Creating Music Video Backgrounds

Hello everybody, welcome back to my channel. Sean Treadway here, and today I'm doing something a little bit different. Haven't done this before, but I'm doing a effects breakdown. I shot a music video a few weeks ago for the band Robert Shredford, and it looks a little bit like this.
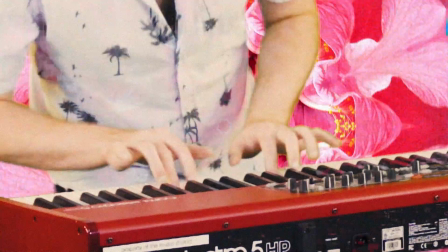18s Pardon me, are you the queen? Oh yeah. May I have a spot or two?
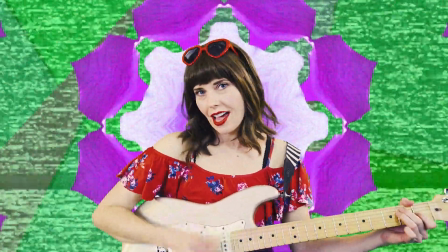24s Oh yeah.
So I was responsible for the cinematography and the effects work on it. So I did all of the green screen key work and all that kind of stuff. Also did a little bit of the editing, just a few parts that need a little tweaking to make things work out. So today I'm going to show you how to achieve those kind of backgrounds and what you can do to kind of like customize your own thing.
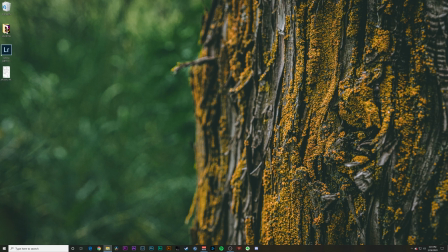58s
Super easy, super simple. So I just wanted to show you real fast the backgrounds by themselves,
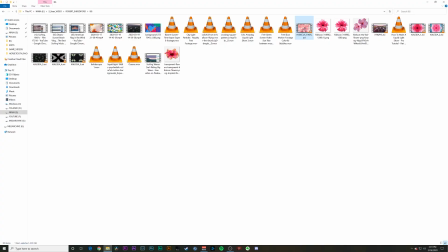65s
just so you can kind of see what they look like without all the overlays and the camera movement and like the scale ins and stuff like that.
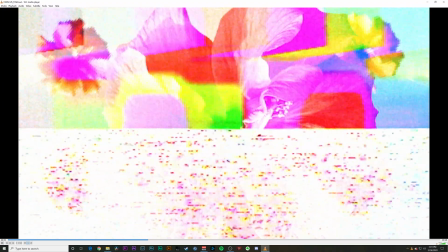71s
So this is the one that you see a lot throughout the whole thing. I don't know why it's like lagging right now, but pretty basic and nothing too crazy about it.
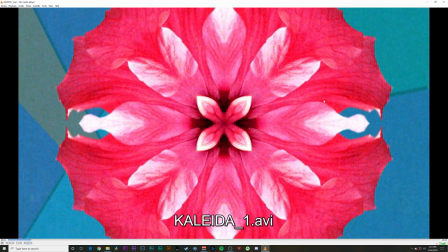79s
Then I did a few different kind of kaleidoscoping looking backgrounds. So that was pretty much the entire music video. All the backgrounds were basically just different versions of this. So I just wanted to give you a few ideas of how that looked without like the final edit applied to it. So let's go ahead and open up After Effects.
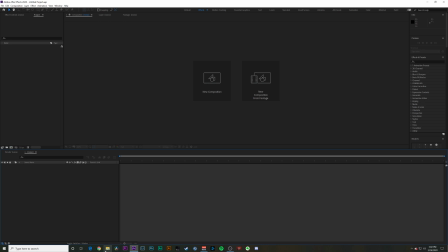105s
So you want to figure out what kind of vibe you want first and foremost. For Robert Shredford, they wanted kind of a surf feel, kind of a 60s to like 80s feel. I kind of racked my brain and came up with using the hibiscus flower as kind of a background. It's very pretty, it's very bright and kind of surfy, and you can do a lot with it apparently. I didn't know that until I started working with it. So all I did is found a hibiscus flower
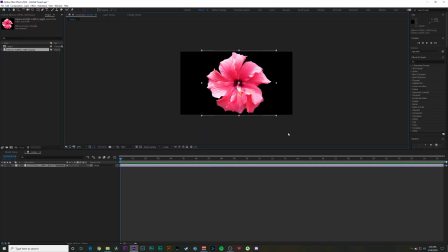133s
just because I liked the symmetry of it and I knew I could like rotate it and do cool things with it in the video. And that's pretty much exactly what I did. Every single background that has a flower in it was this photo.
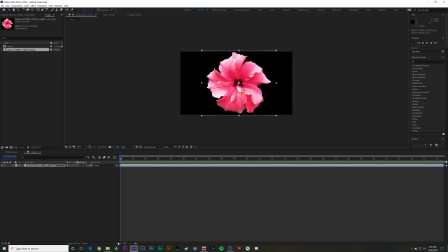149s
And I just found a basic PNG, so it had a clear background, made it super easy. And then I just went and found like a very simple shapes and colors background.
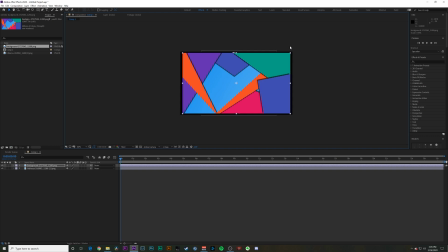163s
Honestly, you could probably do one of these yourself if you really wanted to. It's not very complicated. I just was kind of pressed for time, so I just went and found one and it worked fine. So once you find a few elements that you want to use for your video, you can really start experimenting.
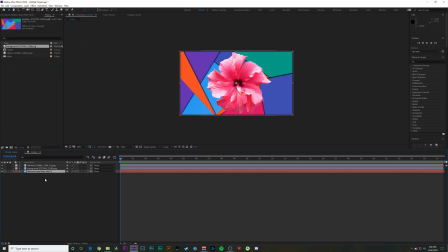182s
And for me, I threw a nice solid behind it, solid color. I used this kind of medium royal blue, as it says. And then I brought down the opacity so it wasn't so strong and kind of faded into the background a bit.
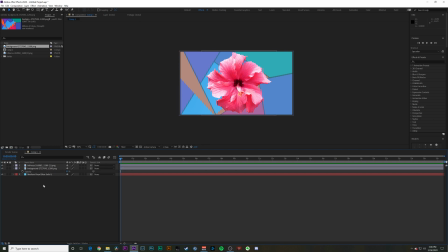200s
So for that first one where it's just rotating, that's literally all I did. I just keyframed the beginning, and then I think I only did like a 10-second roll and just let it spin a few times. And then as you saw in that one, I also just copy and pasted it a few times and just did that around the border.
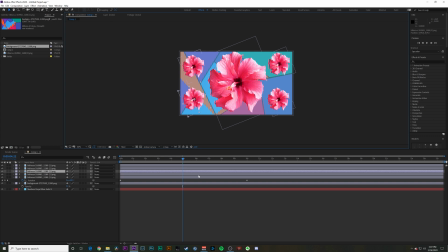222s
If you really wanted to, I kind of like did transform.
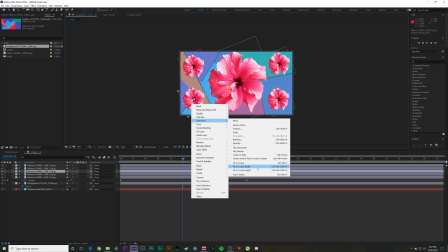226s
You can right click, transform, flip vertical, flip horizontal, whatever.
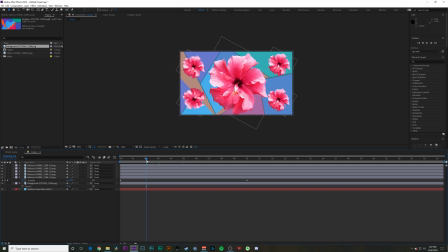233s
So they each of them have kind of a different look to them, so they're not all the same. So once I had all this figured out, I went into my effects library and I just have a bunch of overlays in it.